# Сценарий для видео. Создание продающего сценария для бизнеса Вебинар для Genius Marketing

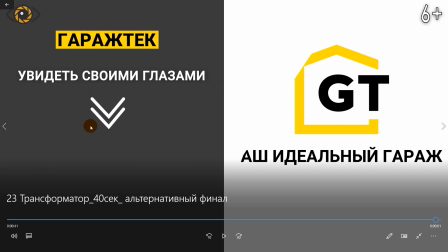[46:34]
Появляется логотип в конце, призыв, некая направленная стрелочка, и здесь у нас будет кнопка.
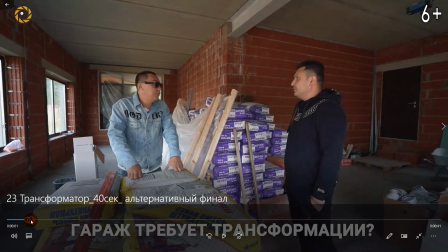[46:42]
Ну и еще раз повторяем логотип для запоминаемости. По этому видеоролику можно сказать,
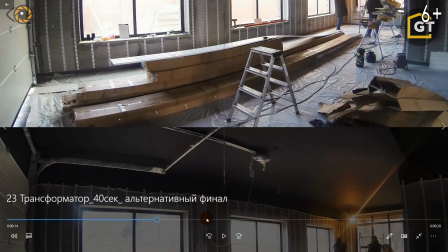[46:49]
опять же, динамика важные смыслы про не совсем про продукта
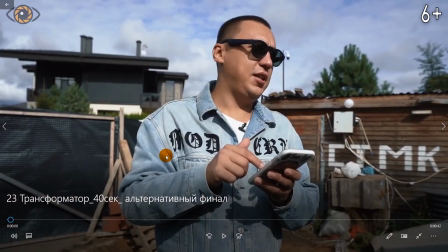[46:54]
про выгоды если что можно будет на записи там пересмотреть его сразу 15
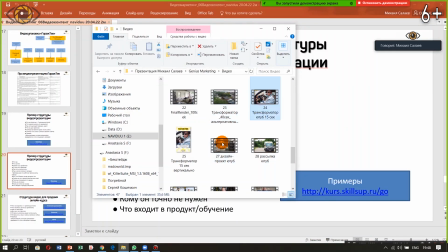[47:00]
секундный формат 15 секундный формат и вот такой же формат но сокращенным и тестируем и 1 2 чаще срабатывает лучше на холодную аудиторию длинные форматы потому что, наверное, больше информации добавляется. А 15 секунд это скорее вторым шагом или на ретаргетинг.
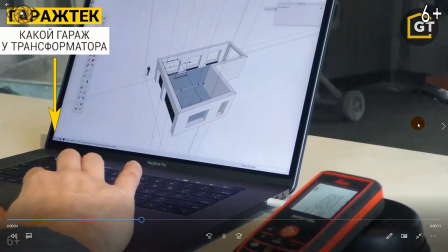[47:23] Трансформируем гараж трансформатора. 82 квадратных метра, 6 этапов работы, более 100 аксессуаров и море полезной информации.
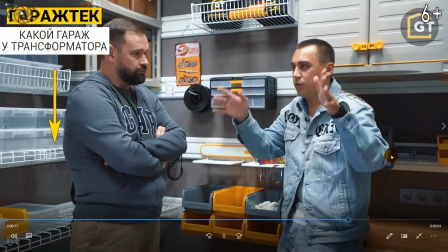[47:32] Переходите по ссылке, чтобы увидеть, как создается идеальный гараж и узнать, как сделать свой гараж.
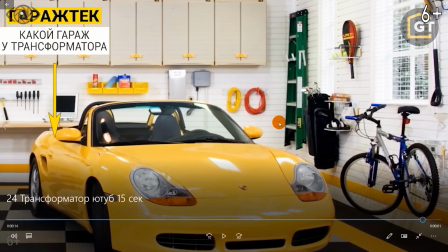[47:37]
Ну и можно сказать, что этот видеоролик был самый неудачный, хотя я его показываю.
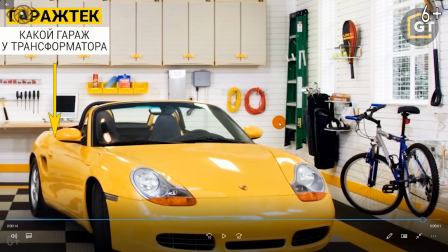[47:42]
Тут, наверное, повлияла репутация трансформатора в какой-то степени, если сравнивать с другими видео, с другими лид-магнитами.
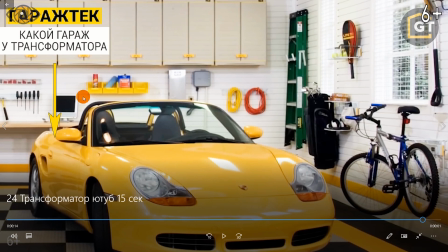[47:50]
И здесь обратить внимание стоит, что у нас есть анимированная немножечко стрелочка, указывающая вниз. На протяжении всех 15 секунд, опять же, логотип для запоминаемости, здесь логотип и призыв короткий.
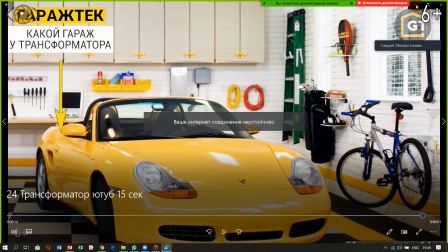[48:02]
То есть все время это прям мозолит глаза, но в кадр человек понимает, что он может нажать в течение этих 15 секунд.
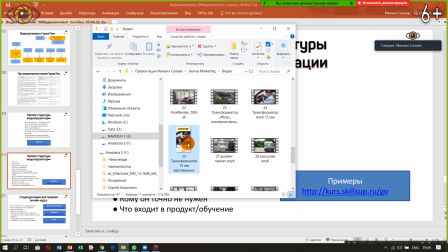[48:10]
Еще что, еще что. И есть еще вертикальный формат, он делается для инстаграма.
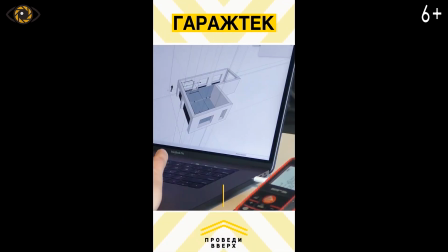[48:16] Трансформируем гараж трансформатора, 82 квадратных метра, 6 этапов работы, более 100 аксессуаров и море полезной информации.
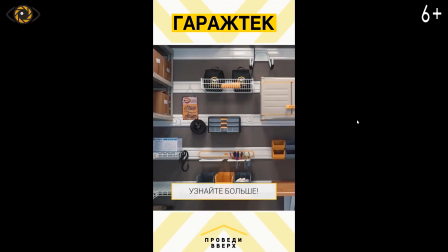[48:25] Переходите по ссылке, чтобы увидеть, как создается идеальный гараж.
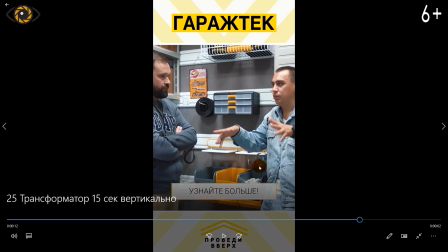[48:28]
То есть, по сути, то, что есть видео, мы просто вгоняем в этот формат, добавляем сверху, чтобы запоминался логотип. Единственное, у нас здесь была ошибка про виде вверх, мы текст, у меня сейчас нет этой версии, Мы убрали, потому что там есть, кажется, текст и так в самой рекламе.
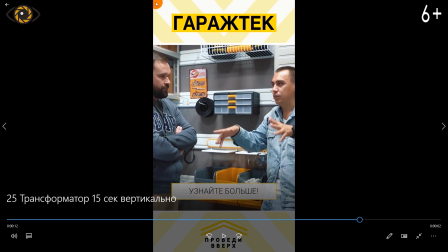[48:46]
Еще момент, что мы титры, которые наверху, не приближаем к верхней части, потому что здесь отображается логотип и название Instagram аккаунта.
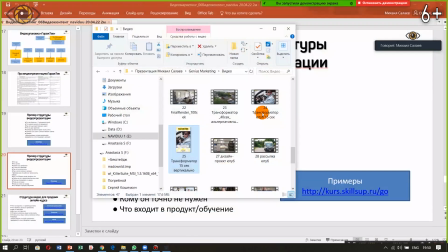[48:57]
Там просто будет накладываться аккуратнее. И то же самое, например, на дизайн проект или на рассылку.
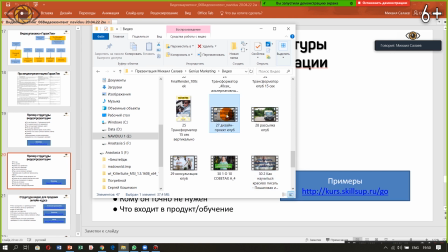[49:05]
Давайте что-нибудь одно откроем.
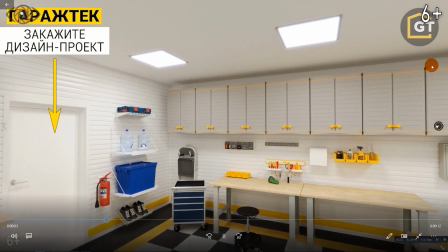[49:08] Узнайте, каким может быть ваш гараж С дизайн-проектом от GarageTech Мы учтем все особенности помещения И составим
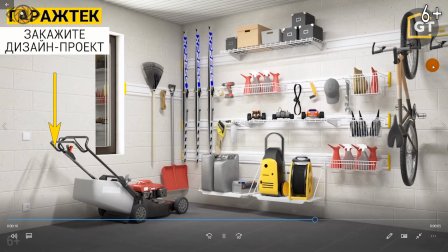[49:15] реалистичную 3D-модель Вашего идеального гаража Закажите дизайн-проект и получите готовое решение Уже через несколько дней
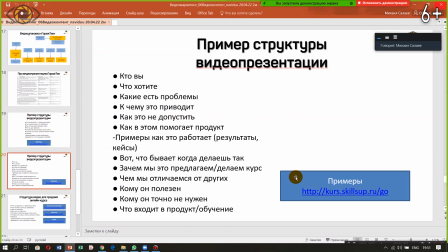[49:24]
Так, окей И завершая 1951 уже
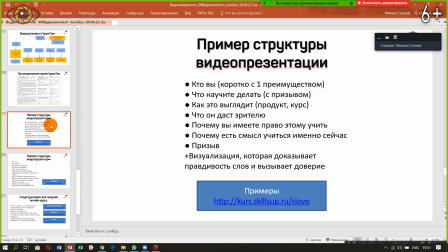[49:31]
Смотрите Я это оставил
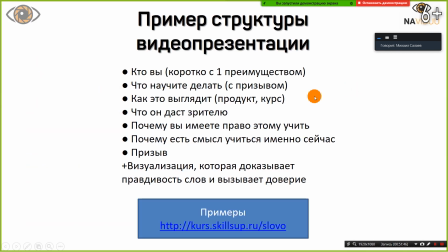[49:34]
Не был уверен, что мы это успеем Поэтому я в принципе Оставил примеры структуры видеопрезентации Мне очень понравилось Как это сделал, например, если вы продаете Какой-то инфопродукт Это видеоролики долгие, но которые планомерно Аккуратненько раскрывают Почему стоит подписаться на курсы Очень искренне,
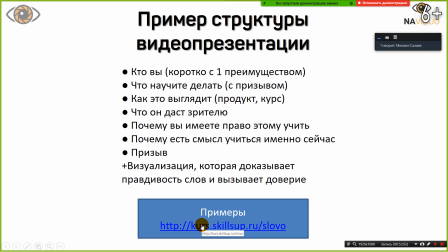[49:53]
очень просто И вообще все, о чем мы сегодня говорим Это, ну скажем, бюджетно Легче в реализации Но при этом может быть не менее эффективно То есть можно показать и крутые ролики, и такие видеоролики, но такие они более востребованные, об этом речь.
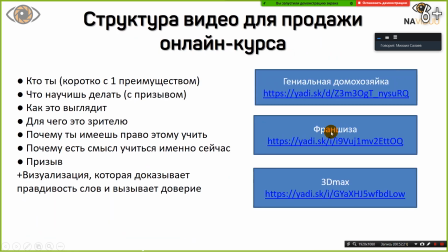[50:10]
И здесь есть три варианта презентации на разные продукты и плюс структура видео для продажи онлайн-курса. То есть можно всегда посмотреть структуру, посмотреть примеры видеороликов. Например, 3D Max у нас заявка по 100 рублей была.
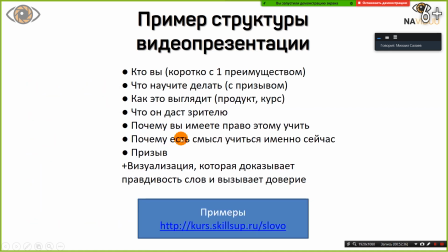[50:27]
Это уже можно сделать самостоятельно.